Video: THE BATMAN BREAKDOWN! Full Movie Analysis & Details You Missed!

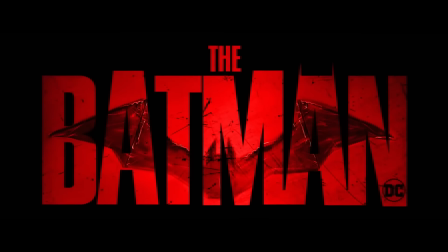0s
Welcome back to New Rockstars. I'm Erik Voss, and this is a breakdown of The Batman, Matt Reeves' detective noir take on the Caped Crusader,
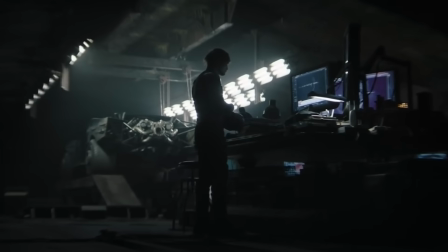7s
also known as the world's greatest detective, in this case played by Robert Pattinson.
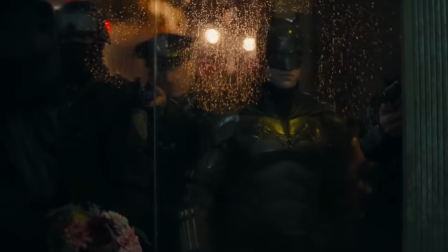11s
Not always the world's greatest detective in the story, but hey, it's only his second year into it, and the movie is all the better for it.
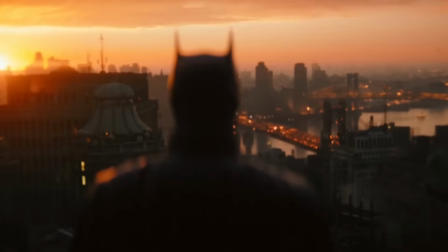18s
This is one of my favorite cinematic depictions of Gotham and its broken toys.
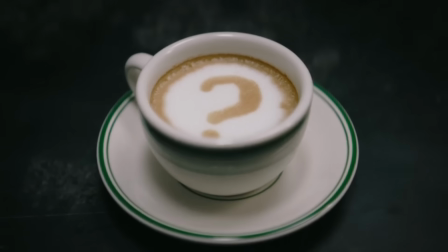23s
There's so much to appreciate about this film, the clues Reeves hid throughout this film to set up the mystery,
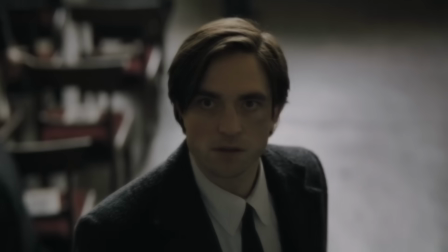29s
subtle details in the camera work and the music, and Easter eggs pointing to the broader DC universe.
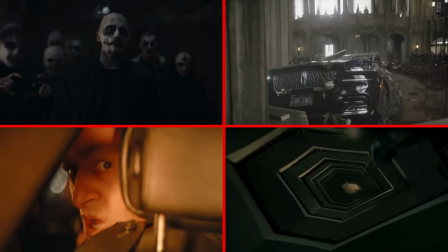33s
My favorite kind of movie to break down, and I'm gonna do it scene by scene. Spoilers ahead, here we go.
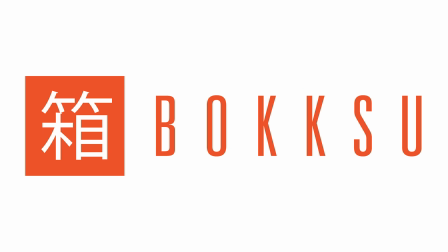39s
And big thanks to Boxu for sponsoring this video, more on their tasty offerings later.
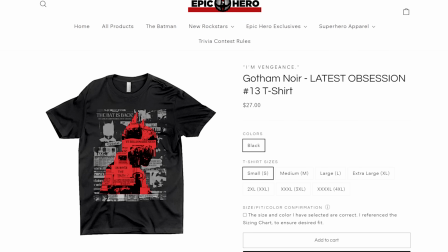44s
Oh, by the way, I am wearing our custom design of Gotham Noir, a shirt available for a limited time at newrockstarsmerch.com. It's really the best way to support what we do here. So the film opens with the abrupt title text of The Batman filling the screen.
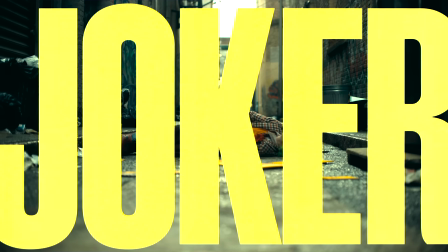57s
Actually, the way the 2019 Joker opening title text filled that screen.
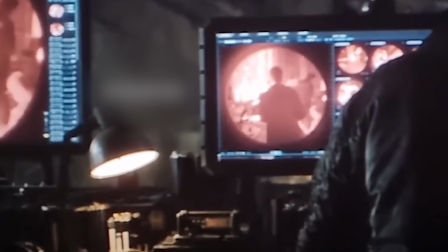60s
But here, it's kind of like one of Bruce's red tinted snapshots taken from his eye lenses, filling all of his vision.
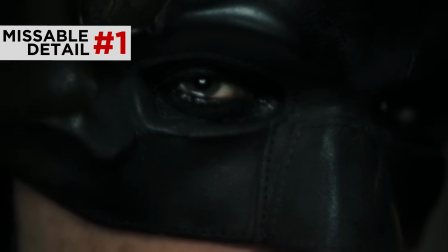66s
This film constantly shows extreme close-ups of eyes and fingers, objects so close we can't really distinguish them, as well as the point of view shots from those peepers, a reflection of this film's shifting points of view that keep us guessing who the real villains of the story are.
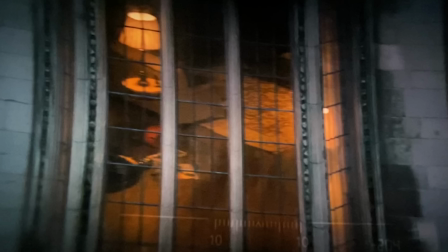81s
The opening shot is actually one of these POVs from under the mask of the Riddler,
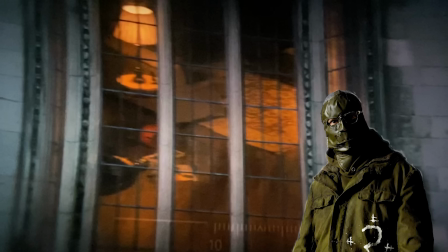86s
his breath sucking through his military cold weather mask as he peers through binoculars,
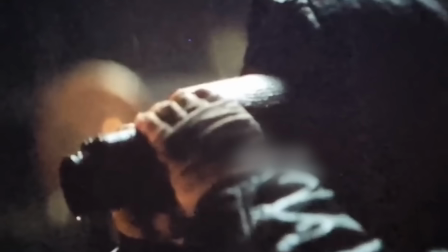91s
a recurring voyeurism as we later see Batman doing the same thing to Selina Kyle.
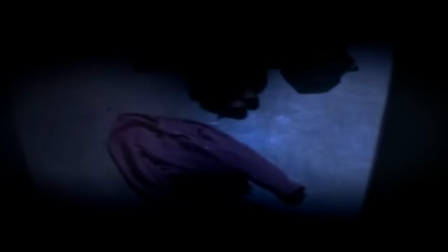95s
This opening shot is reminiscent of John Carpenter's opening point of view shots in the movie Halloween, a silent boy killer heard only by his heavy breathing from behind his mask.
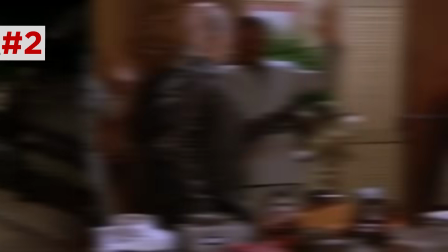104s
The Riddler's gaze passes a cop guard sitting at the gate. Didn't you see Seinfeld? You never give them a chair to sit in.
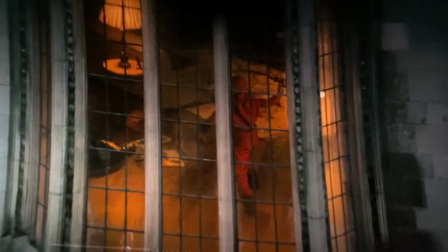110s
There's lots of holes in the security. But then he lands on a boy dressed as a ninja inside, pretend killing his father before heading out to trick or treat.
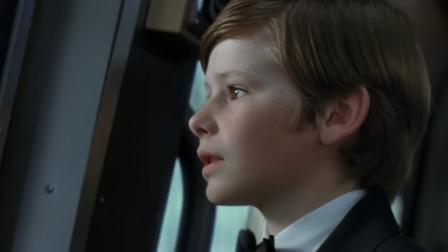117s
We've been primed by so many Batman films to expect the first kid we see to be a young Bruce Wayne,
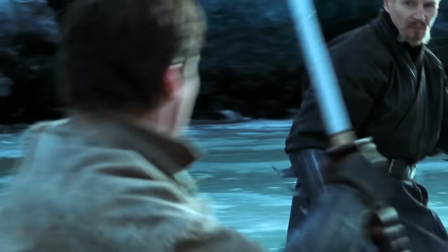122s
especially since Christopher Nolan's Batman Begins explored Bruce's backstory as a ninja.
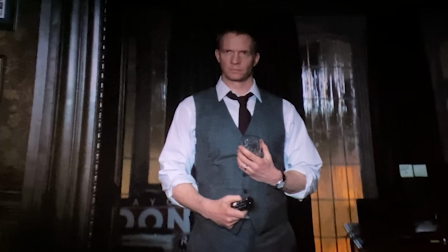127s
But this flips the script on us, revealing it to be the son of the corrupt mayor, Don Mitchell Jr. Yet still, this is a grieving boy that Batman will later feel a connection with.
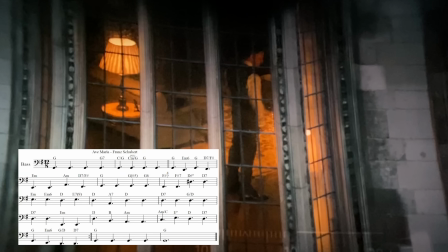135s
Now, the music over all this is Schubert's Ave Maria, sung by a boy falsetto,
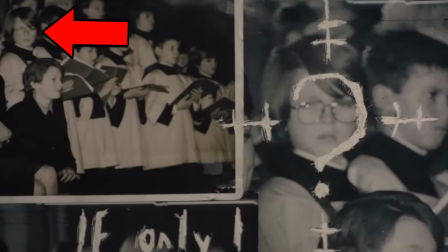139s
a recurring track setting up the Riddler's history as a choir boy orphan framed in a press photo with the Wayne family.
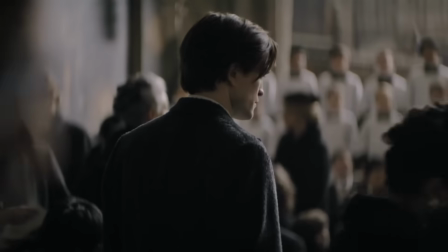145s
Ave Maria is a common funeral hymn. It actually plays later at the mayor's funeral, and then again back at the orphanage.
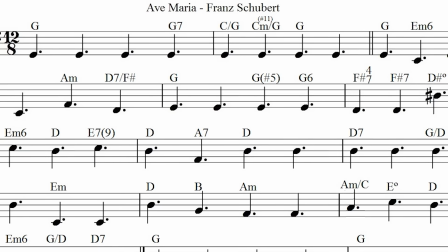151s
And if you listen closely throughout this film, the composer, Michael Giacchino, uses a minor key rendition of Ave Maria as the Riddler's theme music. Now,
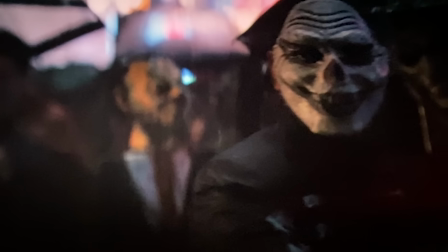162s
opening on Halloween night is definitely a nod to The Long Halloween,
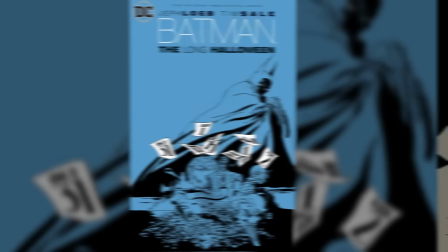165s
the first real great Batman detective storyline from the comics, a story that ties heavily into the Falcones and the Maronis.
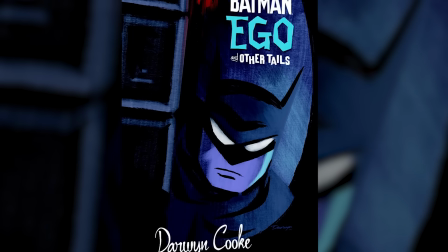172s
Other comic influences were Batman Year One and Cook's Ego, both arcs you definitely want to read, but really I gotta say,
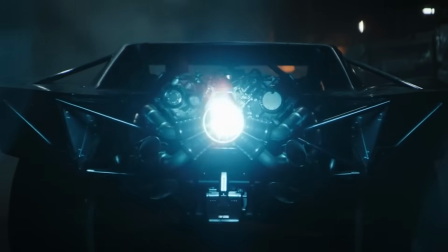177s
Matt Reeves clearly made this movie its own thing, and you could just point to anything in this movie and say it was from any comic book ever,
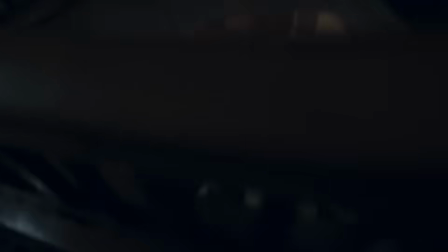184s
but this movie is better appreciated for its cinematic details, not as just a list of comic book Easter eggs. So that's the approach I'm gonna go in this breakdown.
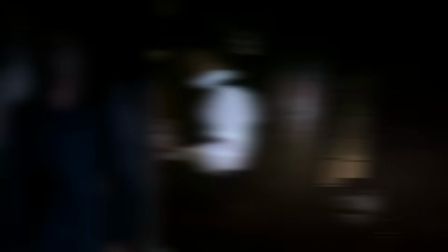191s
Because speaking of Carpenter's Halloween, there is a great Michael Myers-esque reveal of the Riddler directly behind the mayor, only revealed when the TV light flickers brighter.
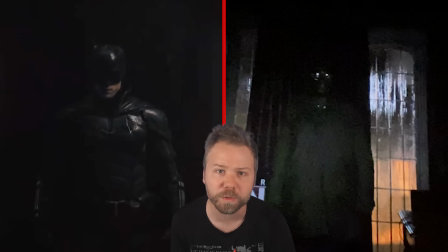199s
Like Batman, the Riddler first appears to us from the shadows, but never steps out of those shadows until he is ready to kill,
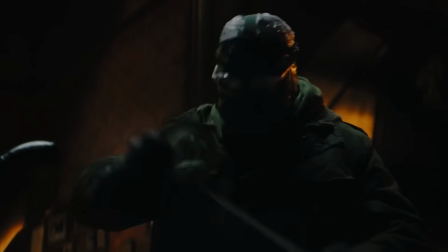207s
not giving his prey an opportunity to see him and make a different choice.
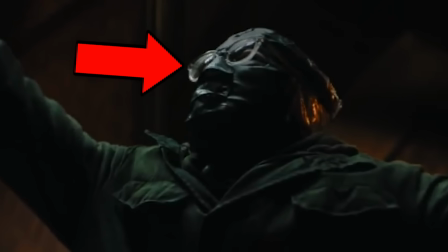211s
Now, this Riddler look with the glasses over the mask is inspired directly from the descriptions of the Zodiac killer,
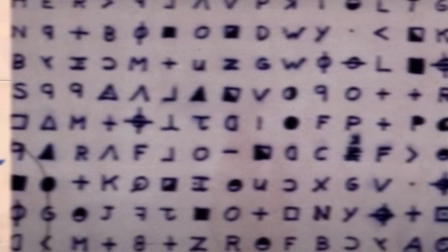217s
who also taunted police and the media with mysterious ciphers written in his own alphabet.
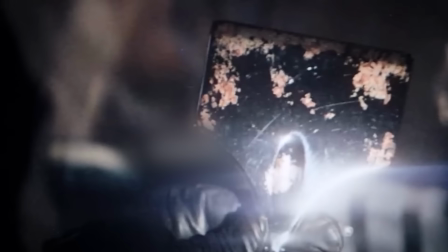222s
He clubs the mayor with a tucker, a tool used in carpeting, proving the Riddler planned from the beginning for Batman to find this tool and use it later to uncover his home floorboards to reveal his long game to bomb the city's seawalls.
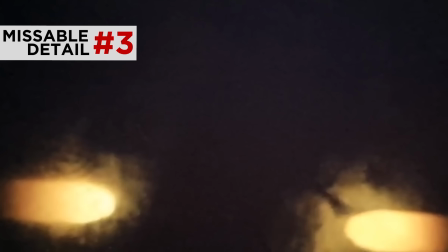235s
And then we jump to Halloween night from Bruce's perspective. We actually start on these weird two glowing shapes that look like eye holes from inside his Batman cowl.
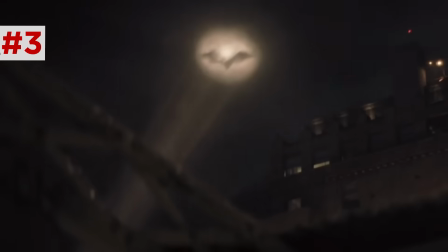244s
But these extreme close-ups are actually part of the bat signal igniting, steaming in the rain.